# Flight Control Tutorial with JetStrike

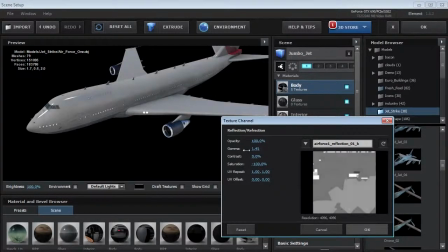(4:09)
And basically, you can go in there and play around with the gamma if you want to have more or less reflectivity.
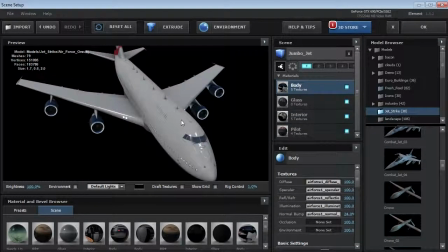(4:15)
This is looking pretty good for now, and we can always jump in here and make any refinements.
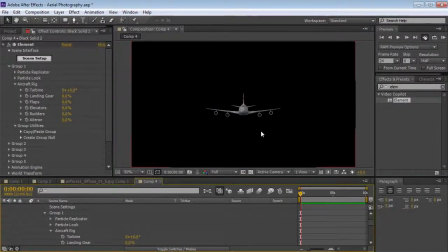(4:20)
Let's go and hit OK. And there's our jet. Now, I'm going to create a new camera.
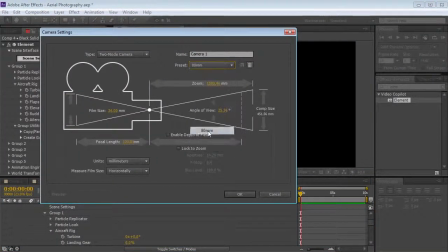(4:27)
Now, we want to go ahead and use the 80mm preset and hit OK. Let's go and name our layer here.
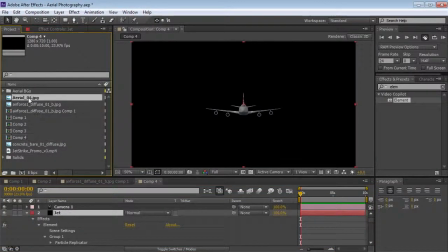(4:33)
So we'll just call this jet, and we'll jump into the project. And I've got this aerial background image, so it's pretty high resolution. You can download these backgrounds in the resources for the JetStrike pack. So I'm going to drop this into our background.
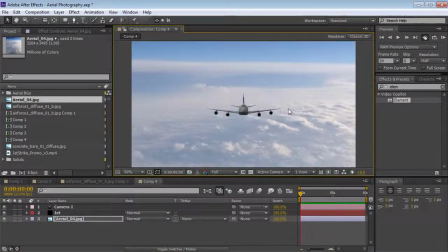(4:48)
And there we've got some nice skies. And now we have this nice aerial background.
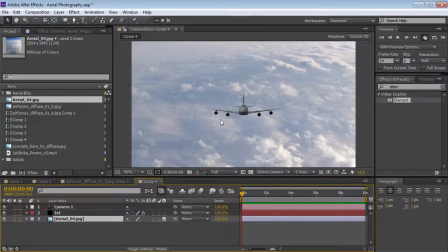(4:53)
Let's hit F4, make it a 3D layer. And then I'm going to take it and push it back in Z space.
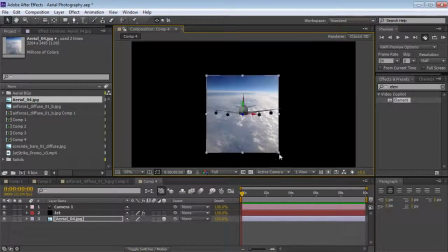(4:59)
So we want to just shove it really, really far away, and then scale it up a bit.
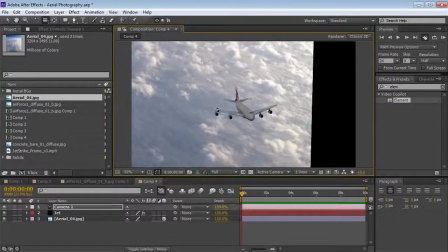(5:04)
Then we'll take the camera tool here and let's move it around here, get a little closer.
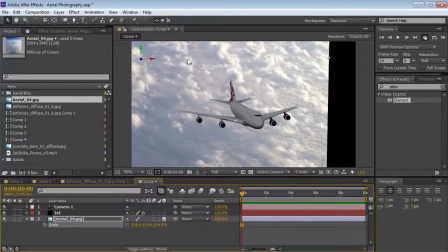(5:11)
And again, we can play around with our background and shift it into position.
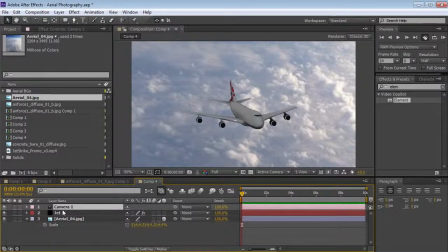(5:16)
Now I want to zoom in a lot more. So I'm going to take my camera, hit AA, and this brings up the camera options. And I want to zoom this in maybe to about 4,500. Nice long lens.
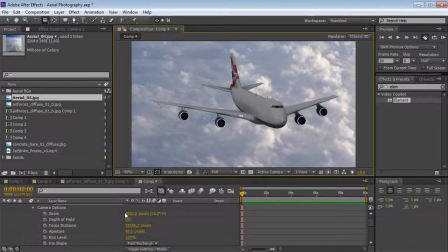(5:28)
What this represents is if we were in another aircraft and I was zooming in with my camera lens to be able to see this. And it's important to use a long lens rather than a wide lens to make things look really large and substantial. So just keep in mind, if you were really creating this shot in real life, how would you be able to do it?
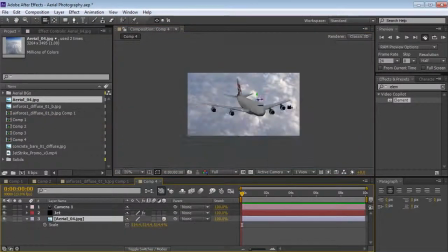(5:48)
And then how can you simulate that in After Effects? We've got our background. Maybe we'll scale it down a bit here.
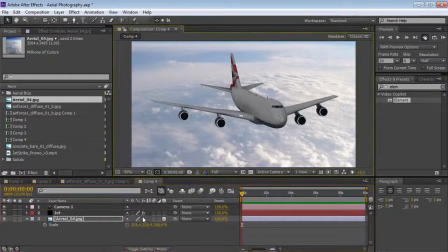(5:56)
And let's just move this into place. And again, we'll take our camera tool. If we hold the right click down and zoom in, we'll actually push the camera closer to the jet.
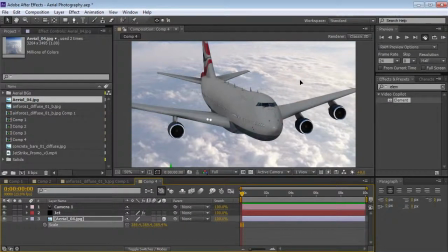(6:06)
This looks pretty good. Maybe zoom the background in just a touch more. All right, so our shot looks good, but now we need to adjust our lighting.
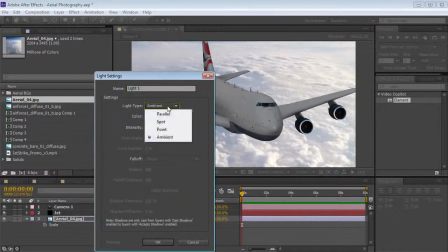(6:14)
So we'll come over here, create a new light, and let's add a parallel light that is
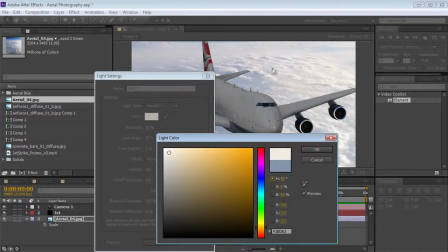(6:21)
mostly white, maybe a little bit of warmth, kind of to match the color, and hit OK.
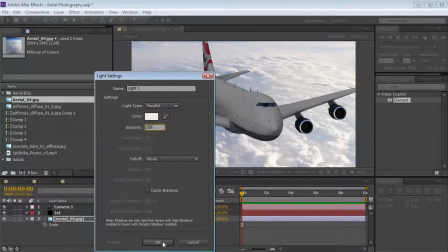(6:26)
And we'll set the intensity to about 150 and hit OK. Now, currently the light is affecting the background, so let's fix that.
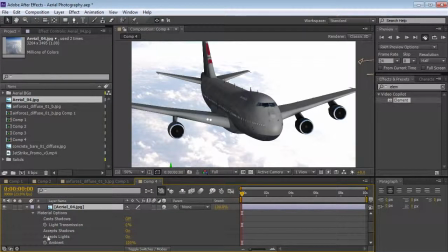(6:34)
We'll hit AA, and on the background, let's turn on Accept Lights to off.
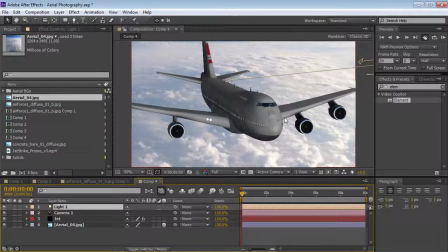(6:41)
And then we'll take our light and let's try to move it into position to match the way the background looks.
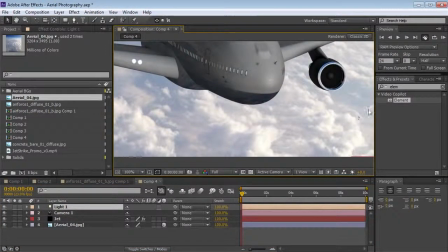(6:46)
So you can see the clouds are being illuminated from the right side.
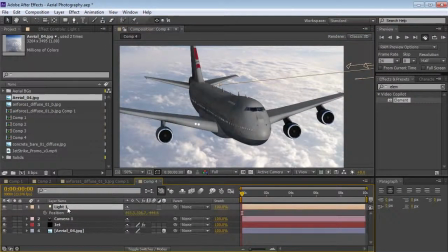(6:51)
So let's take this parallel light, hit P, and we can move this around a bit. So if you hold down Shift, you can actually move it a little bit faster just by dragging the values. So we'll just make some tweaks here.
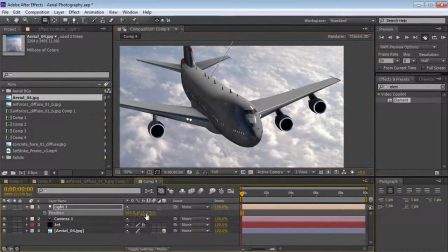And maybe turn the intensity up a bit. That looks pretty good. And I also want to create an ambient light. So we'll create another light,
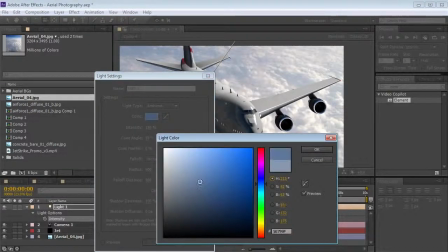(7:23)
ambient, and this time we're going to make it more of a blue color to match sort of that ambient light of the clouds and of the sky.
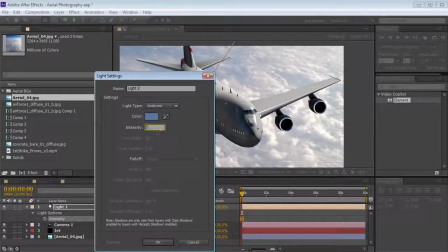(7:31)
And we'll set the intensity down to about 50, and we'll hit OK.
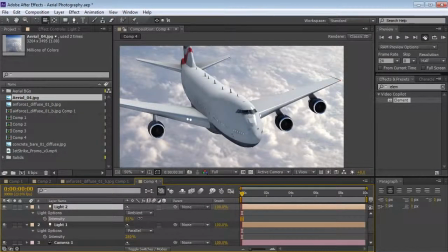(7:35)
With this blue light, now we can kind of see just the basic sense of the shot. So this is starting to look pretty good. Now, one thing I notice is that I'd like my aircraft to be a little more reflective.
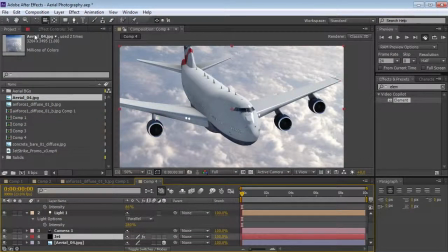(7:48)
So I can go back into the material and edit it, or I can also go down to the output for Element 3D and play with the multi-pass mixer. So what's nice about this is that we can tweak the value while looking at our composite. So here, just cranking up this reflectivity amount,
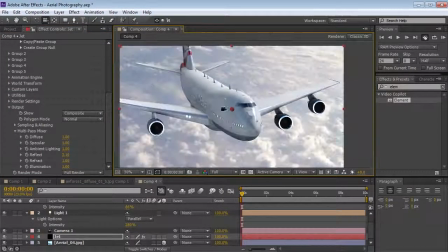(8:07)
and you can see it makes a big difference and looks a lot more crisp as it's flying here. This is looking pretty good. We could play around with our light position, a little bit more.